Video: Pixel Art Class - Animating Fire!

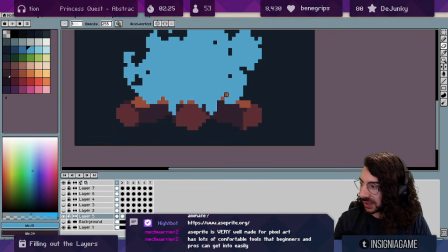(24:52)
So these pixels here where we see the same thing a few pixels in a row, a few frames in a row, we want to get rid of that.
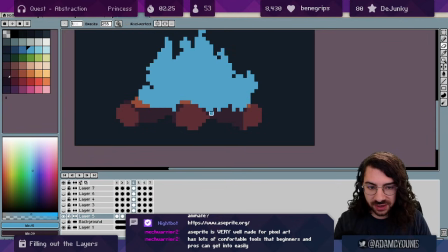(24:59)
So even if it's just to raise it or offset it or something. There we go.
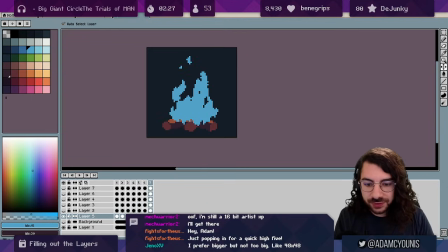(25:05)
That's looking great. So now we want to start thinking about color and light.
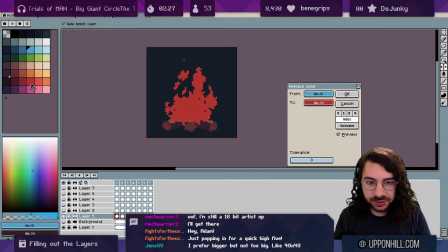(25:10)
Let's replace the color with something that's much more close to what we want. And we can do this a bunch of different ways.
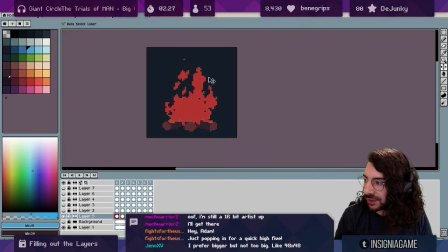(25:19)
This is an iterative process, so effectively we can add more layers by just, drawing over the top. But what I like to do is to take the space and then maybe grab like a selection
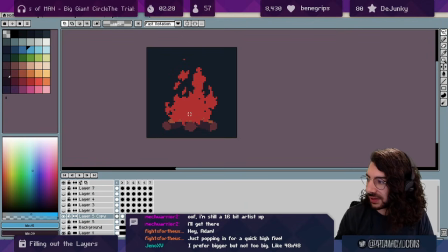(25:36)
and just draw where we think the next step would be, right? As far as like the brightest flames would be somewhere inside of here.
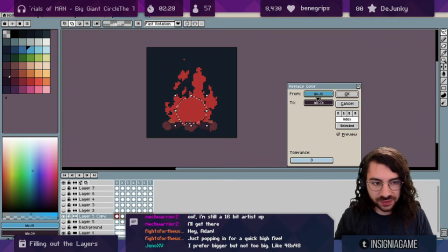(25:45)
Right, so once we have that selection, we press Shift R, we take that color and we go to the next brightest color.
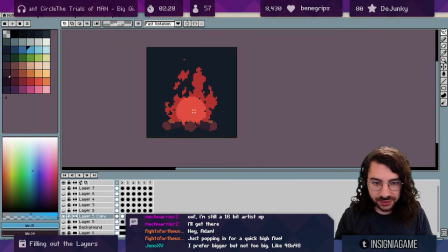(25:54)
And we're going to do the same thing again. If we remember to drag across all of the frames before we do that, so we have all of the frames and we replace the color,
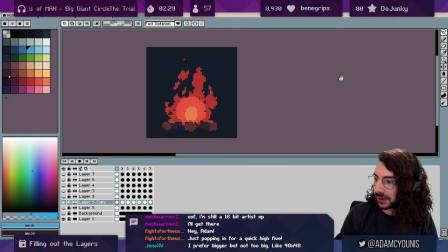(26:06)
that will now be the same across every frame. Okay. What's important about this is obviously this is static right now. It doesn't look like it's alive, but it's correct from like a scientific or like physical way, right?
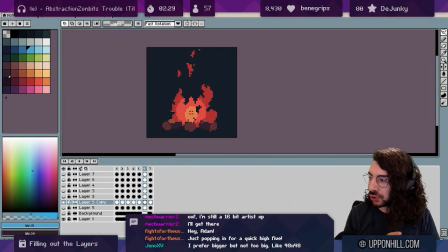(26:22)
If the light source is strongest here, it's gonna stay about here. If it's less strong here, it's gonna stay this level, right? This line will waver and will obviously like make it glow and follow the shape of the flames a lot more.
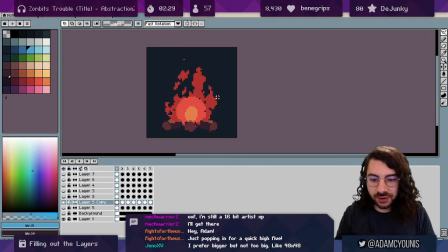(26:37)
But as a starting point, this is really useful. We can go one step further by doing the actual outer ring. And then if we invert the selection, we're now selecting everything that's outside of this.
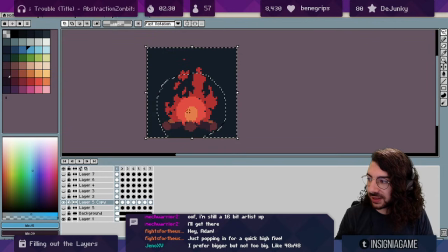(26:50)
Notice that I'm using a kind of a exponential increase here. So like this second circle is a little bit bigger than this one. This next circle is a lot bigger than that one. And then the next circle is like the rest of the canvas. So we're sort of increasing by like multiples of 2 or something, So again,
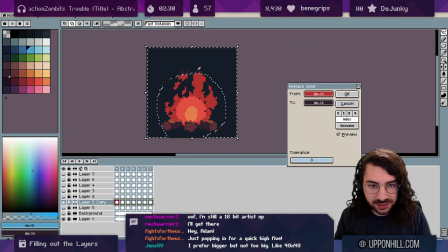(27:09)
we grab all of the frames, we take this color, and we're going to go down now to the next.
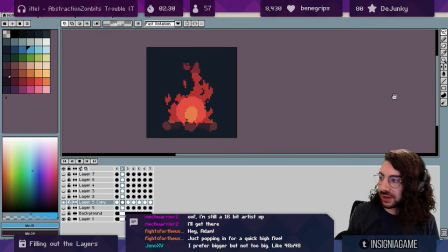(27:16)
So just like that, we've actually got a really good head start on the whole shading process.
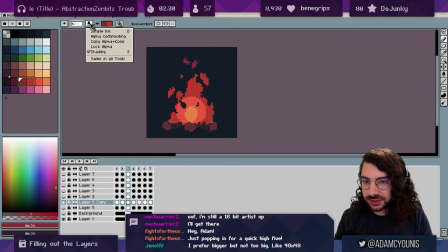(27:26)
So what I do is I bring out the old shade brush. So shading, I pick 2 colors that I want,
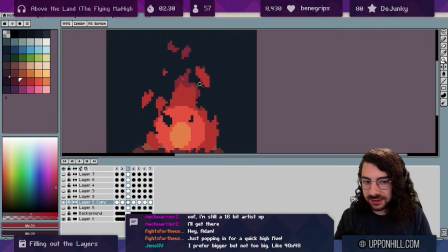(27:34)
and then I start shading in the edges, the tops, as like a little bit darker.
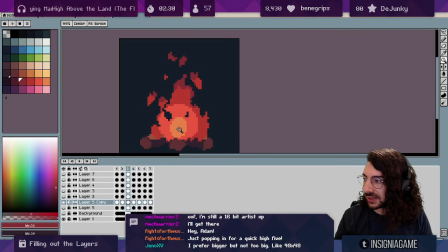(27:42)
And the reason why I like to do that is if you think of the fire as a physical object now, the bit that faces the light source is the bottom. That's how I think about it. So now we can start tearing into this and
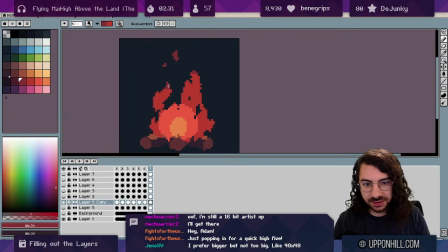(28:04)
adding some noise to those circles that we just created. And if we play this back,
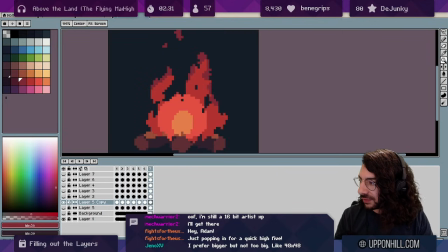(28:12)
it's starting to look really good. There are a few little bits and pieces I don't love, like this.
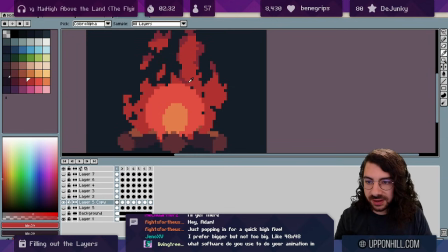(28:18)
Got a bit overzealous there. Now we can take the brighter color and the second brightest and grab those 2 and start eating into this too.
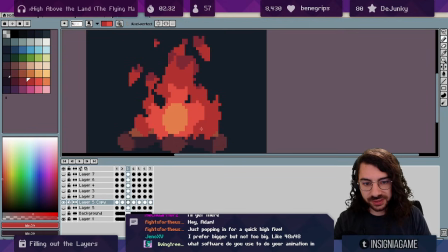(28:32)
And just creating some noise, really. Just making it not so perfect.
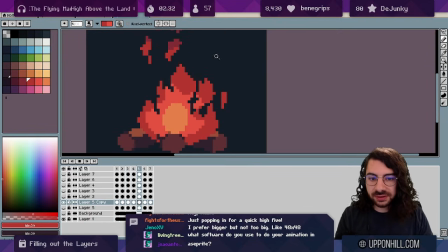(28:52)
So I'm wearing it down, but now I'm going to build it up as well.